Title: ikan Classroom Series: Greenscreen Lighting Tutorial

Hi, I'm Barry Garcia, and we're going to talk a little bit today about a tutorial for how to light your green screen and make it so that it's really simple to put your subject in any environment. So to start with, we're basically going to talk a little bit about your overhead lighting and any lighting that may be coming in from any windows, as well as your space. Now, to address the lighting issue, if you have any type of light coming into the room that you're doing this in, you need to cover that up, whether it be windows or overhead lights. Cover the windows with any type of black material that you might have, or anything that you can get up to just really cut the light down to nothing. As well as the overhead lights, we don't want these on, so we're going to end up turning them off and start setting our lights up here pretty soon. Now, the last thing is space. Do you have enough space to be able to put the green screen up, your subject in, and get your camera far enough back so that you get a nice cutout of that subject?
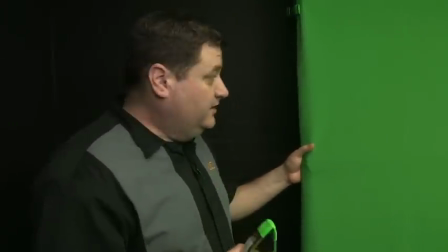0:55 Now, I'm just using any of these clips that you can buy over at Home Depot, but it makes it really easy to kind of pull the actual curtain tight.
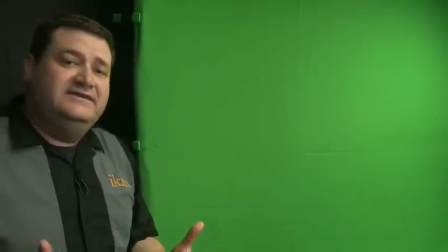1:01 The biggest thing with this is you don't want your wrinkles to be seen because it can cause shadows, and basically that destroys your key.
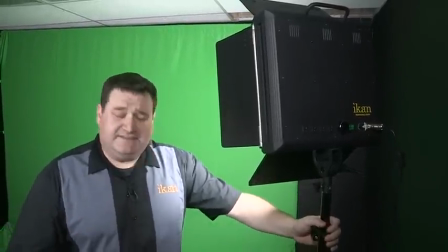1:09 We're going to use our Ikan LED 1000 lights to go ahead and light the green screen. I've got this one basically set at a 45-degree angle, and now I'm going to basically have it turned on.
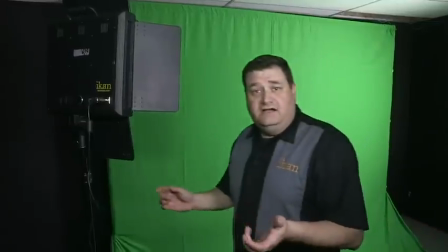1:17 I'm going to position, and it's ready to go. Let's set our other one. Okay, so now that we have our other light, I've got it basically set over here at a 45 too.
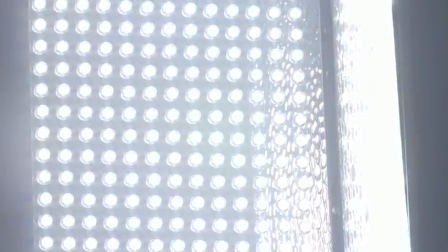1:24 Let's go ahead and turn it on. We've got it nice and set right there on to light up the rest of the green screen.
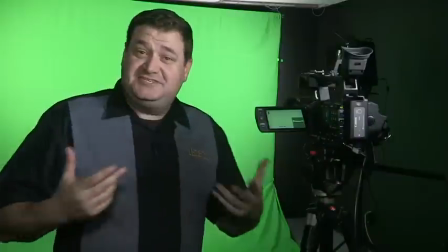1:30 Now we have our green screen lit. Let's make sure it's nice and even all the way across.
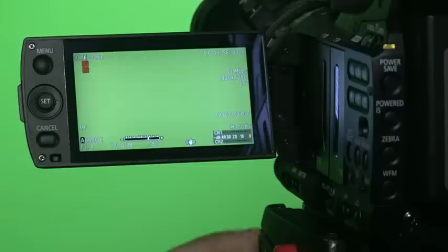1:35 The first thing we need to do with our camera is with the zebras. Now, as you can tell, the zebras are nice and flat all the way across, so that means it's lit and even all the way across. Now, the other nice thing about this camera is that we can actually turn on a waveform monitor.
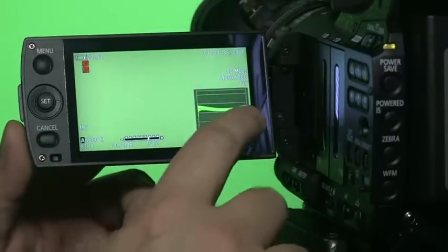1:48 And in our monitor itself, from 0 to 100, we're right around the 70, which is kind of where we want to be, depending on what our f-stop is.
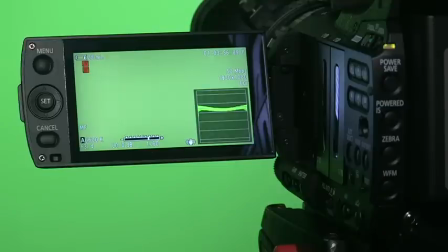1:56 I typically shoot our green screens at around a 3.2, 3.4, somewhere in there. So we get a nice, even key, everything looks good and is in focus. Now we're going to get ready to set our backlights.
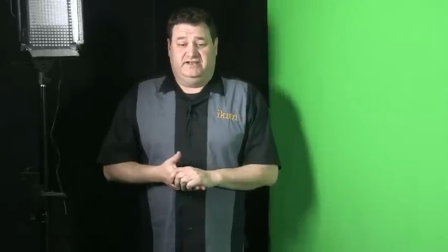2:07 I'm using two backlights today because of the fact that we've got such a wide green screen. I want to get a nice cutout with my subject from the actual green.
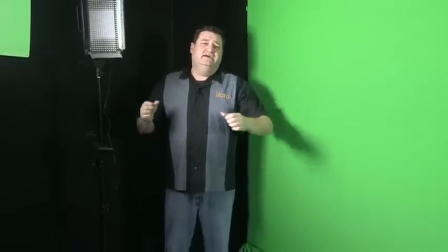2:14 So I'm going to set these at a nice easy 45 off to that, and I'm going to aim them so they hit roughly the back of their head and down their shoulder.
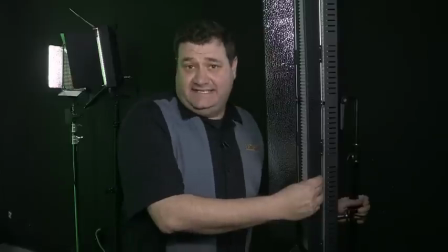2:21 Let's go ahead and move on to the key and the fill. So let's set the key now. I'm going to use the Ikan ID 1500 light,
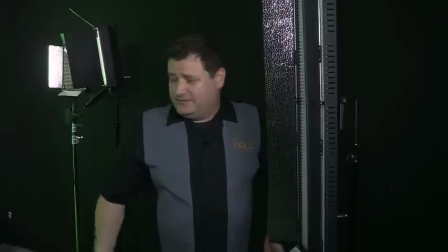2:27 and we're going to move it about 45 degrees off from my subject so I get a nice good key on the side of her face.
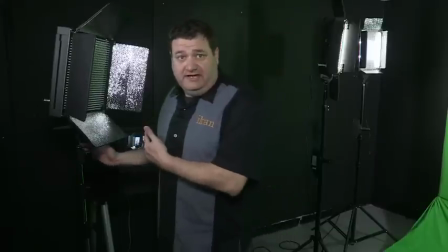2:34 Now let's go with our final light, basically the fill.
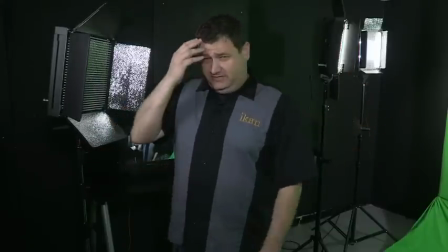2:37 All I'm trying to do here is just fill in this side of her face so the shadow is less harsh when we put her in our finished environment.
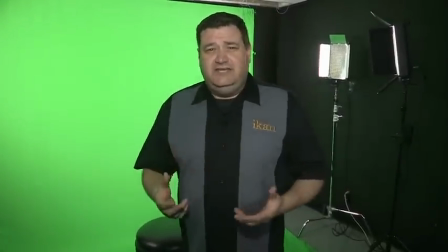2:44 Now you could put your subject right there in the green if you wanted, but you get a much better key if you bring them out a little bit farther and actually do a traditional 3-point light.
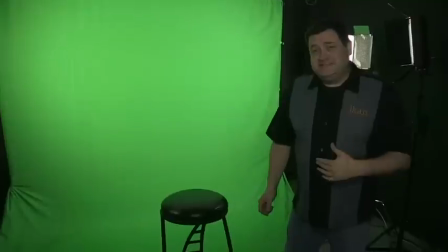2:52 For that, we're going to bring in Lindsay today. Lindsay's going to come and she's going to be our model for us.
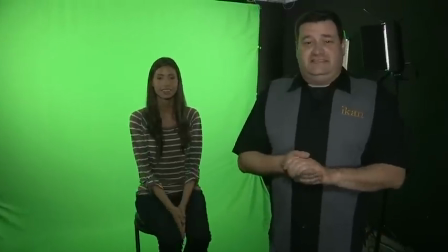2:57 So come on in and have a seat, Lindsay. Get nice and comfortable. So now the next step would be actually going ahead and starting with the lighting process.
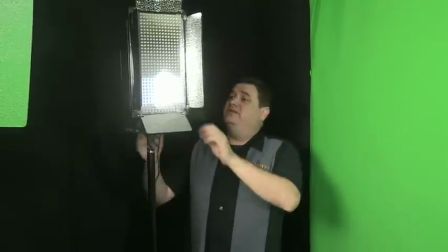3:05 Key, fill, backlight. To start with, we're going to go ahead and light with our backlights first. I'm going to turn it on.
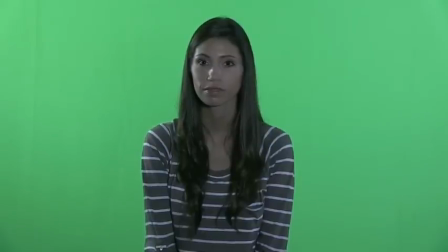3:11 I'm going to basically aim it so that it's hitting right at the back of her head and down her shoulder so she gets a nice cutout on one side.
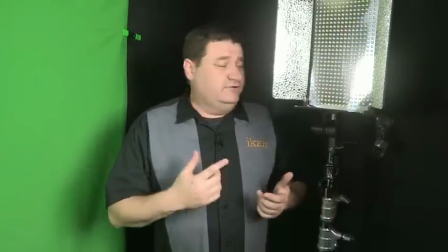3:18 Now that we've set the first backlight, let's go ahead and do our second. I'm going to do the same thing that I did over there.
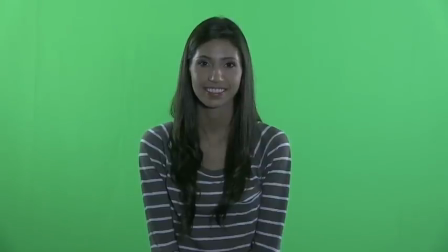3:23 Basically just turn on the light, and then I'm going to aim it right at this side of her head and down her shoulder so that I get a nice cutout on this side as well.
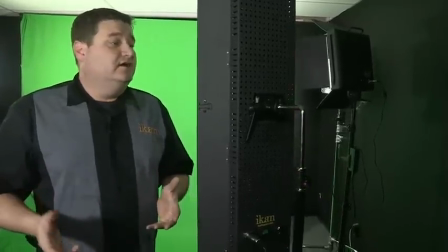3:30 Okay, now we're moving on to our key light. For this, I'm using an ID 1500 from Ikan.
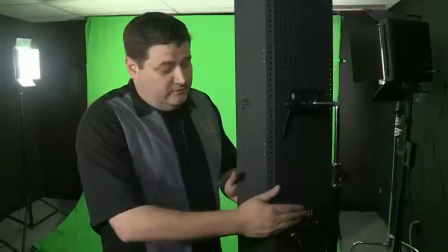3:36 It's an easy LED light. It's one of our new ones. And what I'm basically going to do is just going to go ahead and power it up,
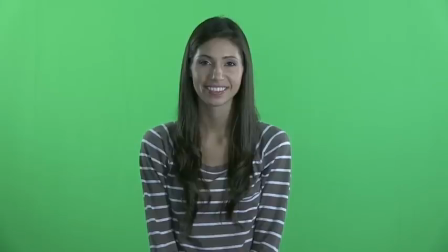3:42 and then I'm going to dim and probably bring it up just a little bit so that I get a nice even side to go with the backlights that I have already started.
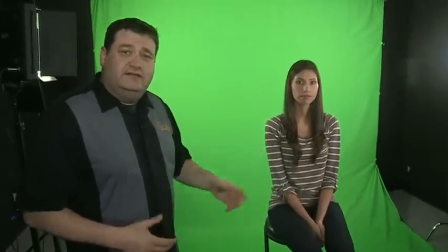3:50 If you'll notice on Lindsay right now, we actually have some really good modeling on the side of her face. Depending on what your environment that your subject's going to be in, that might be nice to stay.
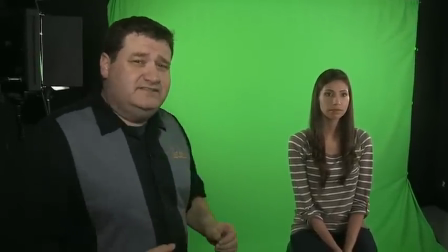3:58 But for what we need to do for our environment that's going to be behind Lindsay, we're going to go ahead and flatten her out with a little bit of a fill light, okay?
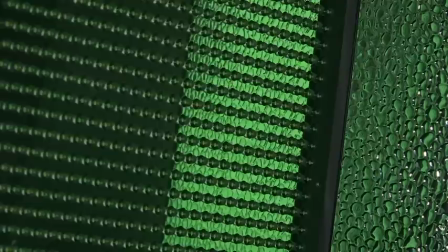4:04 I'm going to go ahead and turn on this ID 1000. We've already set it up so that it fills in nicely.
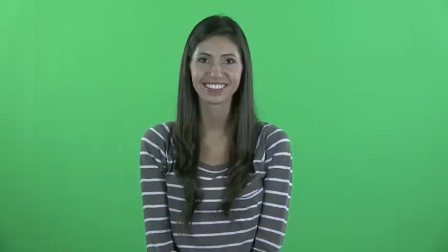4:09 And as you can see, she's nice and even all the way around.